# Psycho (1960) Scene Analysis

The 1960 black and white classic horror film Psycho, directed by Alfred Hitchcock, is one of the clearest examples of the Master of Suspense's mastery of suspense.
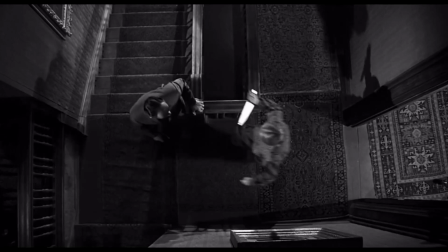12s
Several iconic scenes throughout the film display Hitchcock's proficiency in using bold techniques and cinematic language to create and maintain tension,
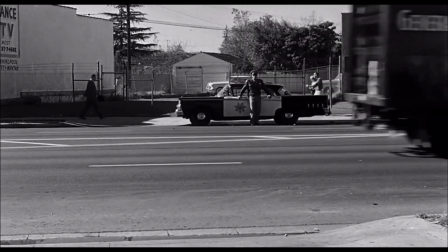19s
such as when the suspicious highway patrolman watches Marion across the street from a used car lot,
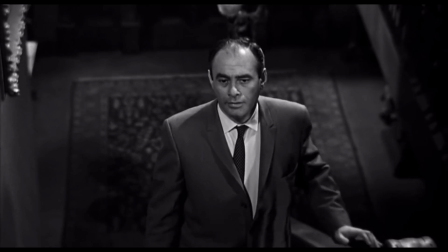23s
or when private investigator Arbogast sneaks into the Bates house, or, of course, in the shower scene.
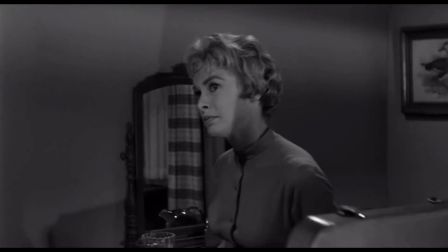29s
However, it is perhaps the subtlest of this film's collection of suspense sequences that best illustrates his ability to gradually and subtly introduce tension into a scene.
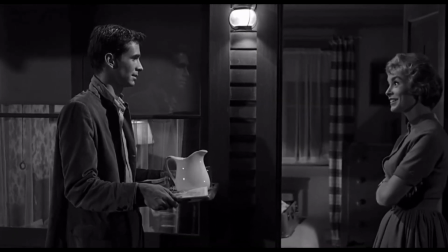38s
The scene in question takes place roughly 35 minutes into the movie,
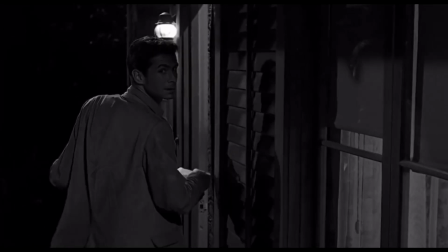41s
when Norman invites his new motel guest to join him for dinner in his back parlor after just having been heard arguing with his mother.
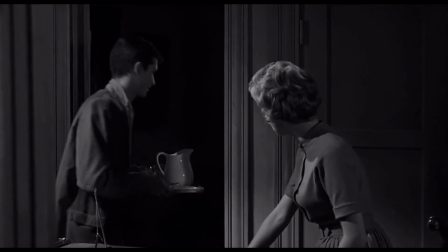48s Shut up! Shut up!
The scene begins with a medium shot, which pans with Norman as he enters the parlor with a dinner tray and turns on the lights.
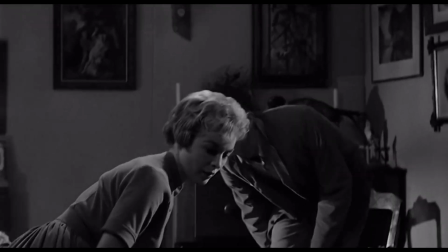56s
The lighting is harsh and dramatic, casting long, well-defined shadows across the room, giving the scene a strange, artificial mood.
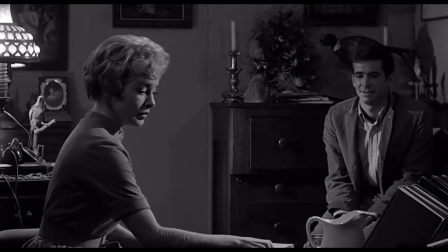63s
The far corner of the room is the one most shrouded in darkness, and is where Norman sits.
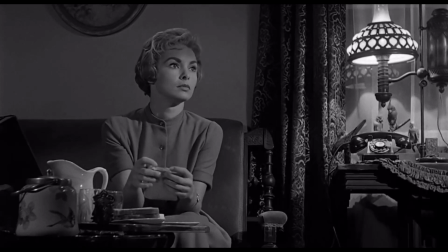68s
This is to reflect his hidden thoughts and secret motives throughout the scene, and the partial lighting of his face may also suggest his split psyche. Marion, by contrast, is well illuminated by the nearby lamp, and has almost her whole face visible in the light.
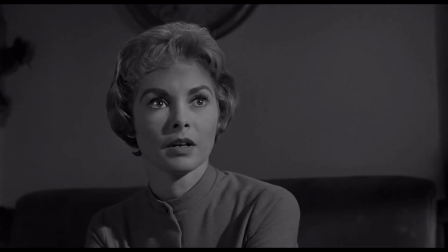81s
This is to afford the audience the chance to better read her facial expressions, and shows her openness and vulnerability.
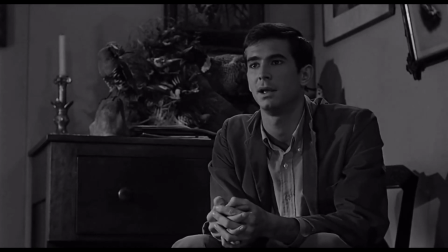86s
The scene continues for a few minutes with medium stationary shot reverse shots of Marion and Norman. The torso-level camera placements and consistent editing brings the viewer into the conversation, until this pattern is broken when Marion says something unfavorable about Norman's mother.
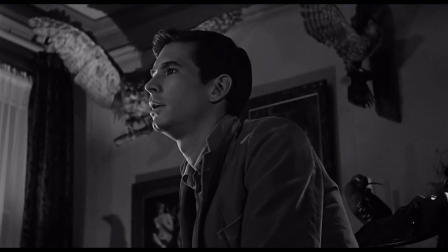100s
The editing, up until now, has prioritized Marion's reactions to what Norman is saying above anything else, but at this mention of mother, we cut to Norman's reaction as the jovial mood he has warmed up to over the course of the conversation suddenly drops and he sits silently.
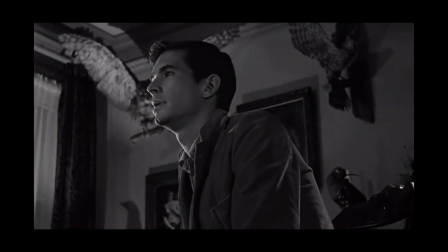112s
The lower angle of the shot frames Norman in a position of power, filling, domineering, and leaning into the whole frame.
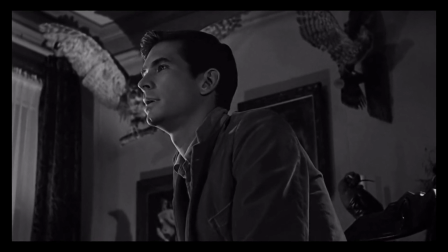118s
The direct side angle is also similarly as disorienting to the viewer as the misplaced comment by Marion must have been to him.
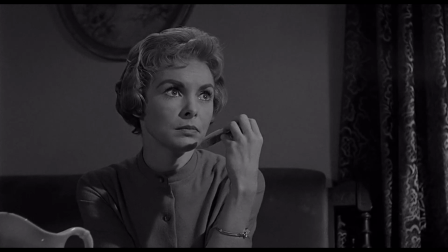124s
Marion stares back without saying anything, looking almost nervous now, before cutting back to Norman, talking confidently about standing up to his mother.
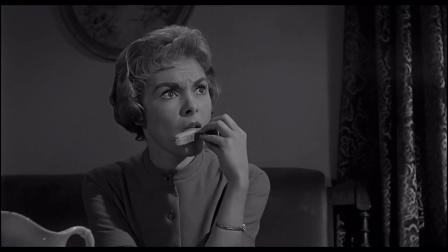132s
But he admits he can never do so, and sits back in his chair.
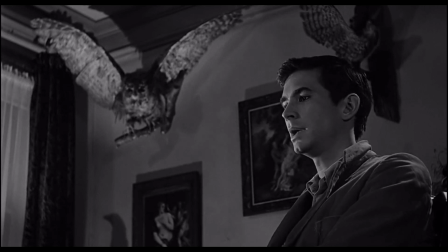136s
This makes him become much smaller and out of place in the frame, demonstrating the way Mother robs Norman of all his faculty and self-confidence.
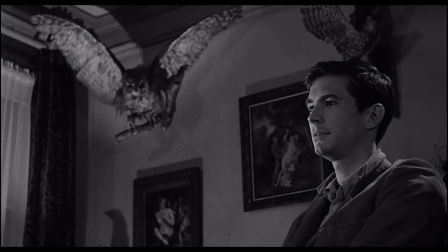143s
Also, when he leans back, Norman's taxidermy is seen clearly displayed in the center of the background.
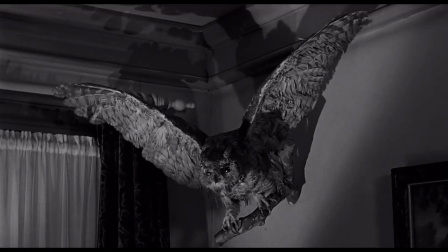148s
The birds likely represent Norman's fear of Mother and foreshadow her true fate.
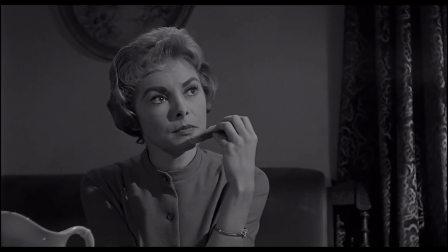153s
The scene then falls back into a similar shot-reverse shot pattern, now in a medium close-up of Marion and a profile shot of Norman, where his face is almost completely in shadow.
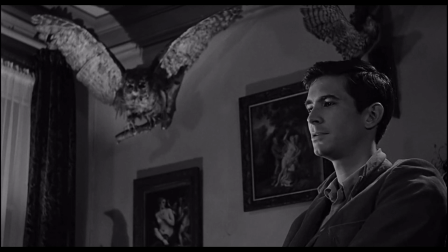161s
The motivation behind this is likely that this is the point in the conversation where Norman is most dishonest, sharing a false account of his childhood and his mother's misfortunes.
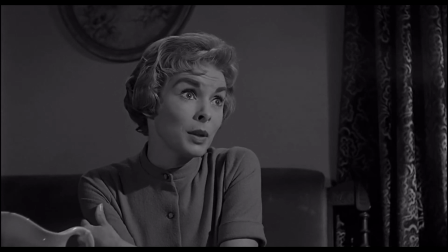169s
When Marion implies Norman might put his mother in a madhouse, the scene cuts back to Norman in a close-up, where he leans forward into the frame.
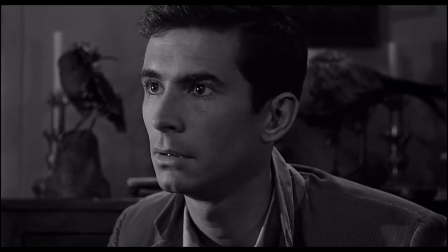176s
This movement towards the viewer conveys Norman's defensiveness at the suggestion, as he seems almost angry and offended as he shoots down the idea. The whole scene up to this point has been silent, except for dialogue. This helps to emphasize the awkward gaps between speaking, after Norman says one of several odd or concerning things.
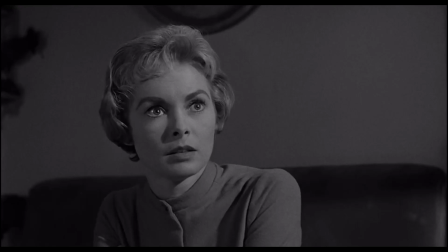192s
Dissonant, quiet strings begin to fade in, holding on long notes once Norman almost goes full psycho, talking about how he believes others are judgmental.
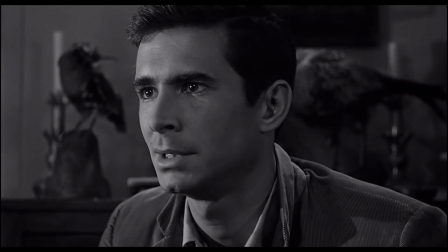199s
This is done to sonically reflect the internal tension within Norman, and the suspense Marion or the viewer might feel now that Norman has accidentally let slip a dark, twisted facet of his personality.
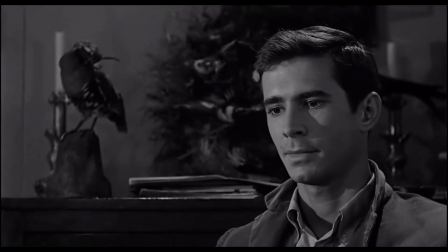208s
He eventually snaps out of it and leans back, releasing the apparent tension of the moment. We cut back to a reaction of Marion's relief.
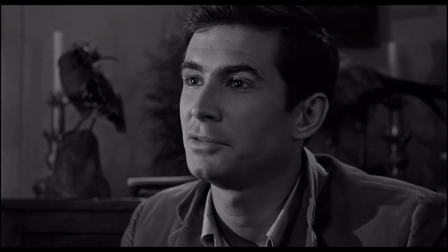215s
Then, Norman leans back forward into the frame, his face taking up the whole screen to say the most unsettling thing he has yet.
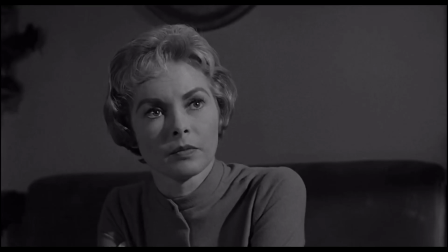224s She just goes a little mad sometimes. We all go a little mad sometimes.
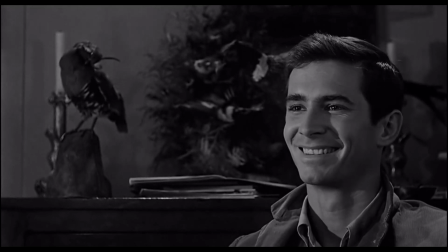233s
At last, he leans back, and Marion stands up in the same medium close-up shot as before.
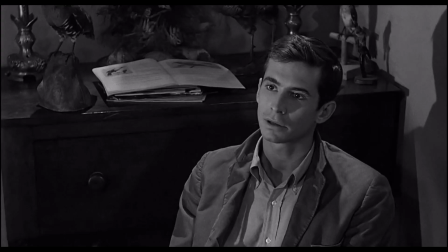237s
The camera tilts up with her, which helps transition to the next cut back to Norman, which is from a higher angle, mirroring her perspective.
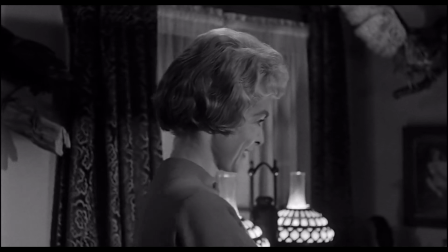243s
The camera pans with her as she walks out, in a shot similar to the first.